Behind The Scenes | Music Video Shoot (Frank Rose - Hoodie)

hey everybody thanks for watching perseverance films and media so today we've got another behind-the-scenes video this one for frank rose the
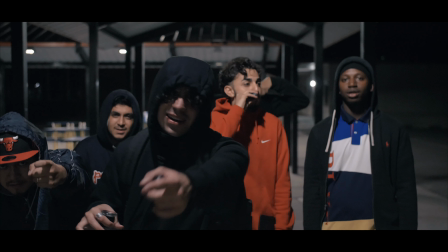9s
songs called hoodie it's an artist that i've worked with before had some fun on the first shoot booked another one and ended up doing a lot of this shoot on a school campus so as usual not a whole lot of technical stuff on these videos i just kind of want to add some context to the experience in the shoot a lot of great channels out there that do get into the more technical stuff and how they shot specific shots i'm not going to do that so much on these videos because I don't really think that I'm kind of in that particular spot with my page to do that. So for now, just adding some context. I've always enjoyed behind the scenes videos from my favorite directors and my favorite artists. So I do want to incorporate that into my page. And that's what I've been doing lately with my behind the scenes videos, just adding context and just adding a little bit more of a storyboard or a storyline to the videos that I put out. So this one will probably be short and sweet. But anyway, with that being said, let's dive into it.
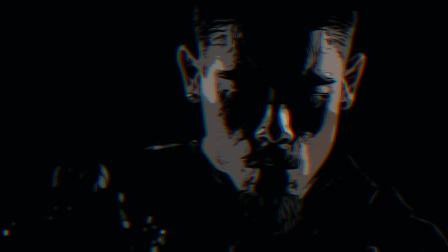So Frank Rose hoodie.
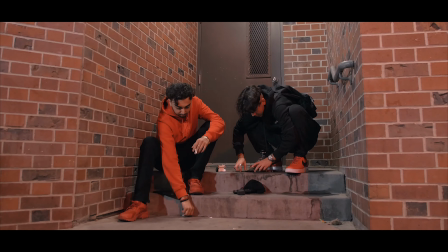Now, I'm kind of going to go through this one a little bit quick, just adding context, as I said before. But yeah, this was a fun one. Frank Rose, we worked together before on a song called Vibin', had a good experience and decided to book another shoot.
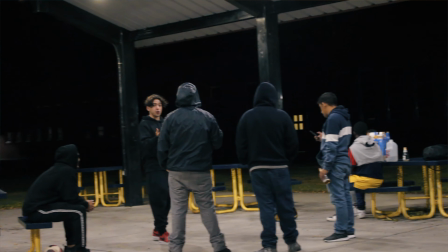75s
This one was basically a night shoot. Now, night shoots, most of the time, unless circumstances permitting, you're probably going to have to bring a lot of lights with you.
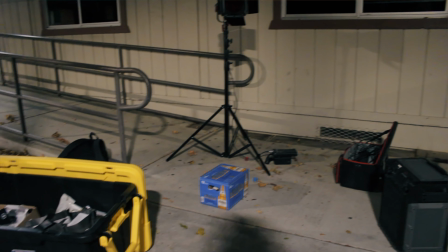82s
As you can see in the video, I have like a lot of gear on me. Unless you can find a spot with really ideal lighting, night shoots can be a little bit more of a hassle.
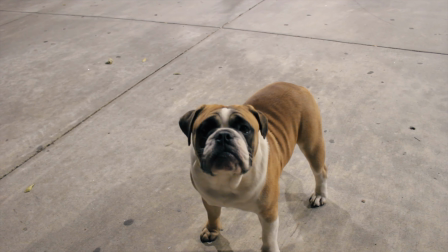89s
You might have to bring more gear just to make sure that the scene's all set up right so I had a lot of gear with me my aperture 120 B was really my
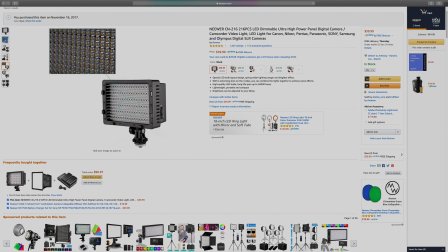95s
workhorse through this one also had some newer lights some like 140 and 240s I believe maybe even some CN 300s
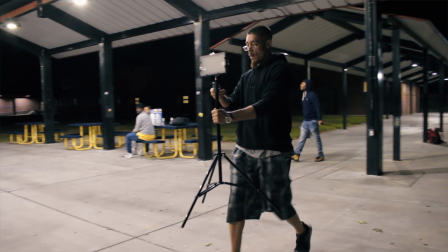101s
I believe they're called but my aperture 120 D was my workhorse I used the aperture 120 D a lot of the time with the red color
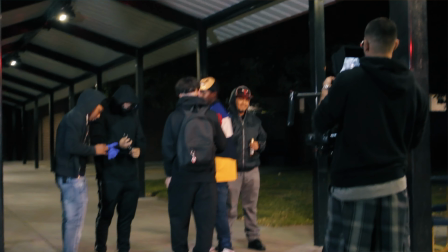107s
gels over it to add some cool effects to a lot of the shots so shoot went pretty well but some of the struggles for a video like
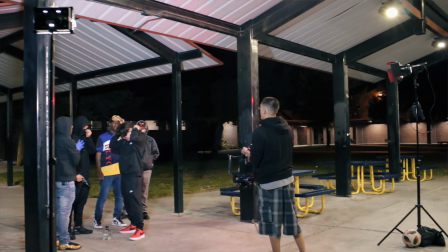112s
this where the artist has a lot of friends that are involved in the video the artist is usually most of the time only paying for a certain amount of time so you have to make sure that They're all listening and that they're on the same page. I had to remind them a couple of times like, hey man, your buddy's paying for this time. We only have so much time.
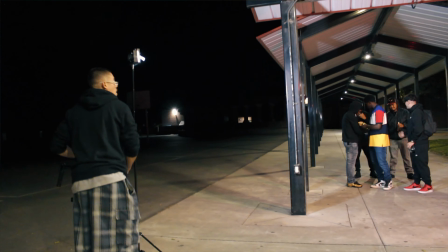126s
You know, you got to make sure that they're in position on certain shots and that things are moving so that you can get the shoot done on time. So I don't have to charge him more. Also, we're on a school campus where we're not allowed to be. So for a lot of the B-roll, we had to kind of keep things down.
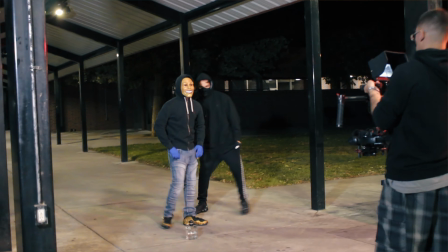138s
Whereas most of the time for the B-roll, I'd be turning the music up and letting the artist vibe out.
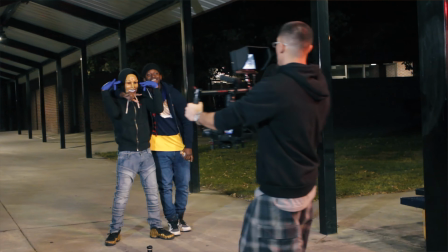142s
I think for a lot of the B-roll shots, I had to keep it kind of down and just let them do their thing because we didn't want to get shut down. so we had to do what we had to do. But eventually, once things got moving, obviously, we started turning the music up and having a good time and getting a good shooting.
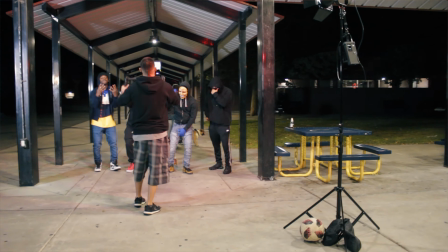153s
So the first scene, I believe it was, it was just cool, almost like a hallway or more so like an overhang and just the symmetry of the lights and the poles and everything I really liked.
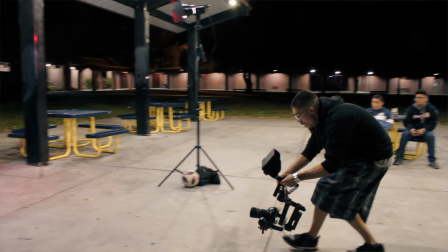161s
So we set up like the Aputure 120B with the red gel on the right, had some newer lights on the left, got some cool shots there,
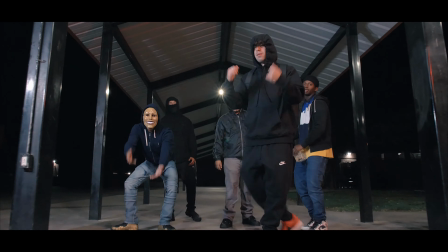167s
got some nice smooth push-ins and push-outs where I had the other subjects kind of come into frame at the right time and I thought that
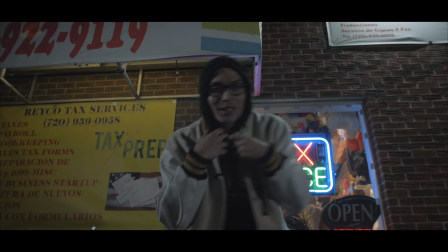172s
looked pretty cool. Also, occasionally, as I've done on other videos, I would have my assistant wave a light on either side of the camera just to create like a flicker effect and add a little bit more of like a cinematic texture to the shots i've done stuff like this before where i would have them wave a light or maybe flicker it on and off i did this in a few different scenes also in this video and other videos as well i believe from
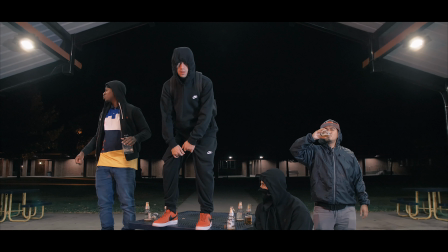190s
that location we moved over to a bench and we did kind of like a similar lighting setup but we also had lights above us where the benches were also on school campus well all the shots were on school campus but we set up some of the props the alcohol etc we had the artist stand on top of a bench kind of just had them vibe out and do different things from here did a lot of lower to
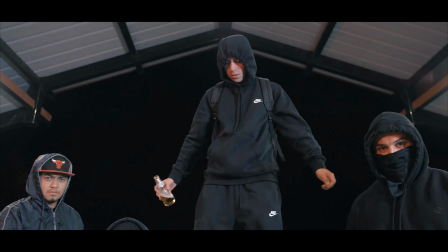208s
the ground camera facing up shots making the artist appear kind of bigger than life so even though this whole video was shot on the school campus
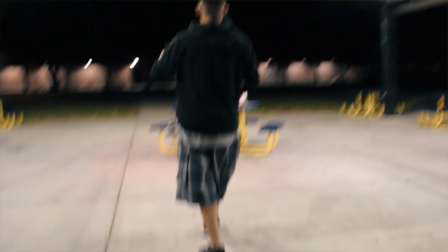214s
i think that we did a good job kind of making it seem as if we got some good variation between the shots and just picking shots on the campus that looked different from one another thought we did a pretty good job of that so from here from the benches we went back to the original scene but i wanted to get like a high energy shot i wanted to get like a tracking shot of the subjects kind of running past
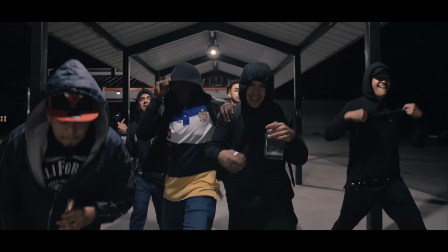232s
the camera or running towards the camera so we got some variation here as you guys can see so i had the guys do a few
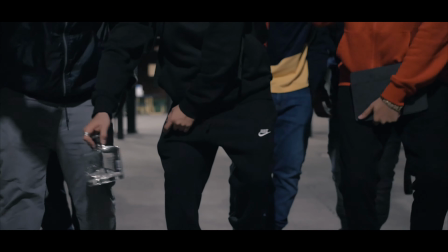237s
takes on this one where they're running past the camera running at the camera like they were going to attack it i thought these would add a lot of energy to it and i ended up using a good amount of b-roll from these shots now sorry if i'm speeding through this a little fast i did plan on keeping this video kind of short for a few different reasons so hopefully i'm not speeding through it too fast but yeah the next scene was one of my favorites frank for my We found this cool little location on the campus where they had these brick walls,
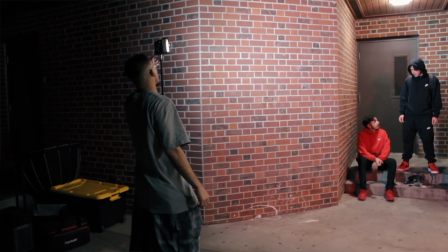263s
they had a little tight spot for the artists and the subjects to fit into, and like an overhanging light that just added another texture onto it.
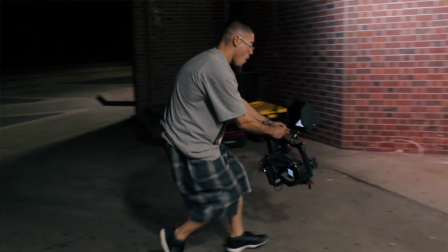270s
Again, we used the Aputure 120D, as you guys can clearly tell, with the red color gels to add a color cast to the shots.
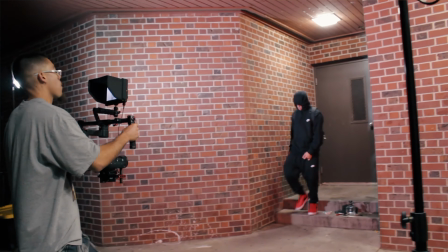275s
I thought that looked pretty cool. Got some shots with just the artist solo, the artist and his friends, B-roll, and then a few of his friends.
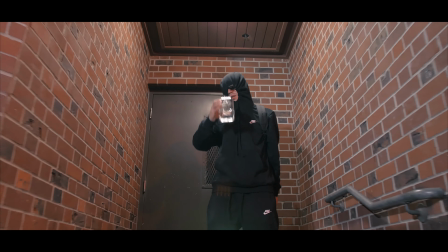281s
So we got a lot of variation in just these shots. as you could tell this was one of my favorite shots so i made sure to mix it up a pretty good amount before we finally moved to the last location of the shoe before we did i had the artist say just a few words for the song is with my hoodie for the behind the scenes just to add a little bit of context to it i don't think we got too much because we were in a time crunch but it was a cool spot we found right there i liked that one and i felt
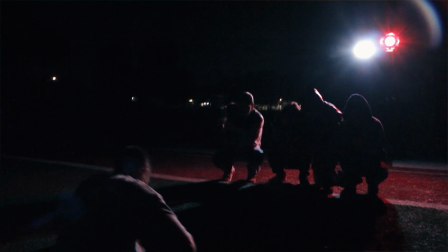300s
like we got some good stuff before we moved on now the last one we definitely had to be clever with the lighting you know this was a lot of work
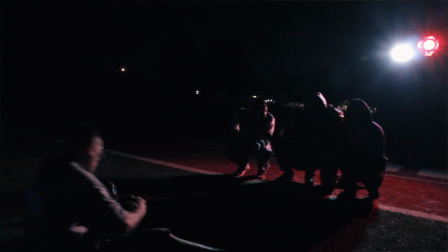305s
with all the gear carrying the lighting i mean it definitely can be a lot more work doing a night shoe when the lighting
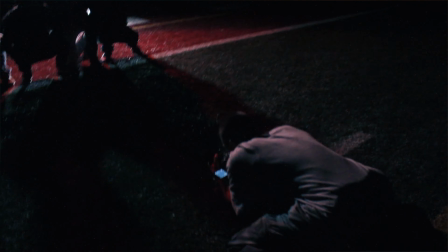310s
isn't ideal at the location you have to carry around all your gear radio the lights all the equipment and yeah it could definitely be a hassle luckily i had some help from my assistant and some of the artist friends but the last scene we ended up shooting on the high school football field i really like the way this one came out this one i think we might have got a few variations but it's been quite a while since we shot it but we did some different things with the aperture 120d i wanted to make sure that we got some really super close-up shots of
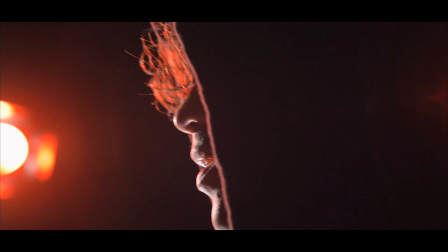332s
the artist we did some hair lights on the ground in some shots and then some up a little bit higher and then i think we also used the aperture 120d with the color gel as a hair light. Now when you're shooting a video, you always want to make sure that you get good variations. So you want to get wide shots, you want to get tight shots.
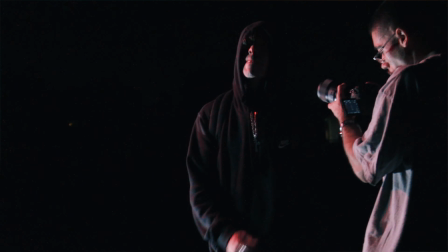345s
This particular one, I had it planned out that I definitely wanted to get some really tight shots and fix the lighting just right to add a cool cinematic effect to it. I feel like these shots stood out pretty well amongst the other ones. So I was pretty happy with these. We ended up doing some high shutter speed, high energy shots real close to the artist's face.
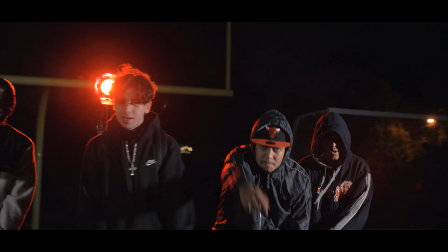360s
Then we also got some with the hair lights behind the artist and all of his friends. Again, we did some high shutter speed shots for this one.
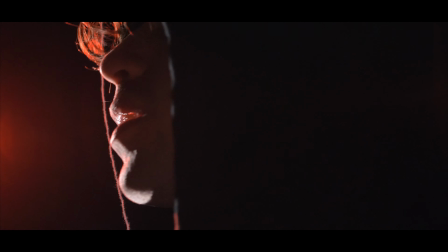366s
And you want to pay attention for sure to the exposure on these shots, especially shooting like I was with a micro four-thirds lens. Now, once again, we had another experience where the police showed up on this one. I didn't get footage of it, but luckily we were basically wrapped up.
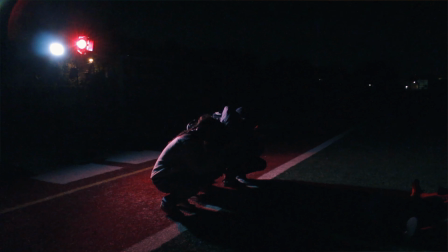377s
I think we were almost to the point of cleaning up by the time that security or the police actually showed up.
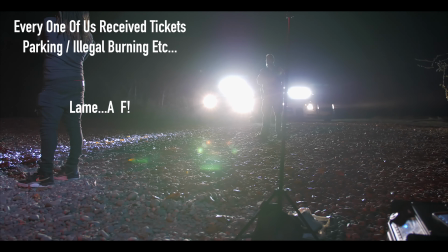382s
We also didn't get ticketed like we did in the last shoot. I don't know if you guys saw the Ace Deuce video, but we ended up all receiving tickets on another shoot that I had done with other artists.
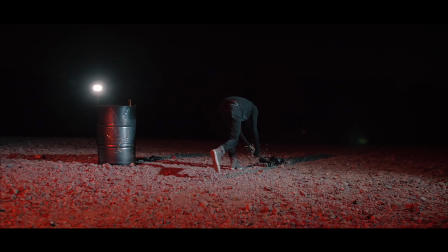390s
My assistant got a ticket on his vehicle, my vehicle, the artist's vehicle. We got burning tickets for illegally burning when I thought that the artist had a permit, but I was wrong. anyways this experience wasn't too bad we got shut down just a little bit early but we did get all the shots that we needed so I was thankful came back home peeped the footage
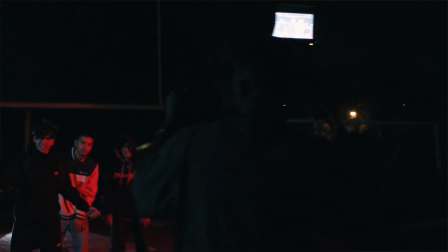405s
and was definitely confident that we had gotten enough good shots and good variation to create a solid video for the artist so all in all it was a fun experience I do kind of favor low-light shoots from a personal artistic level I like shooting in scenarios like that I like the feel
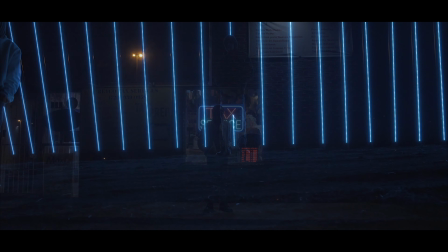418s
and the vibe of it even though it's definitely more work to carry all the gear around but I do I do like that look and I've always been
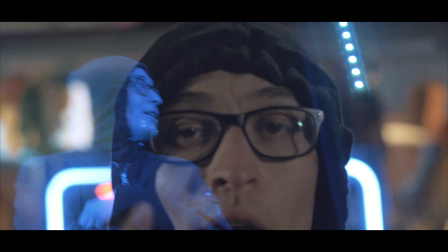424s
a fan of the low light look and just using the lighting artistically to create a certain vibe so yeah this one was fun for me and this might be the quickest behind the scenes video for me so far so my apologies if i raced through it a little bit too fast but i do have somewhere to be after this when i have been working another job for most of the day so i'm kind of speeding through it hopefully it wasn't too fast but i guess you guys can be the judge at the end of the day though like i said before just wanted to add a little bit of
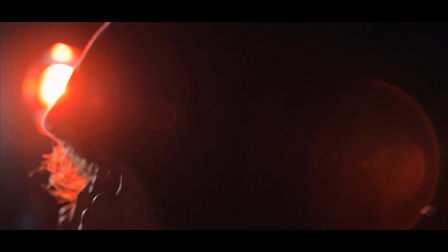445s
context to the video to the experience not only for people viewing who are curious but also for the artist it's something special for them and also this has a good memory for myself to look back on for my assistance and just to add something to the experience and
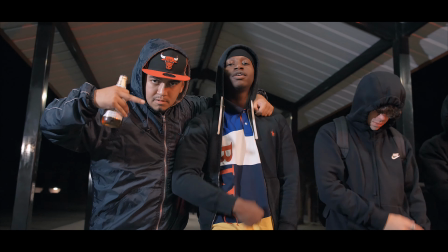456s
have another addition to the good memory of the experience as a whole so it was fun I'll leave the artist links in the description if you
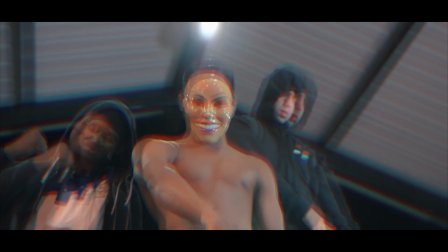462s
guys want to check out the full-length video I appreciate you guys watching as always if you did like the video please feel free to leave a like subscribe comment all those things do help a whole lot with that being said I hope you guys have a great day once again thank you for watching and I hope to catch y'all soon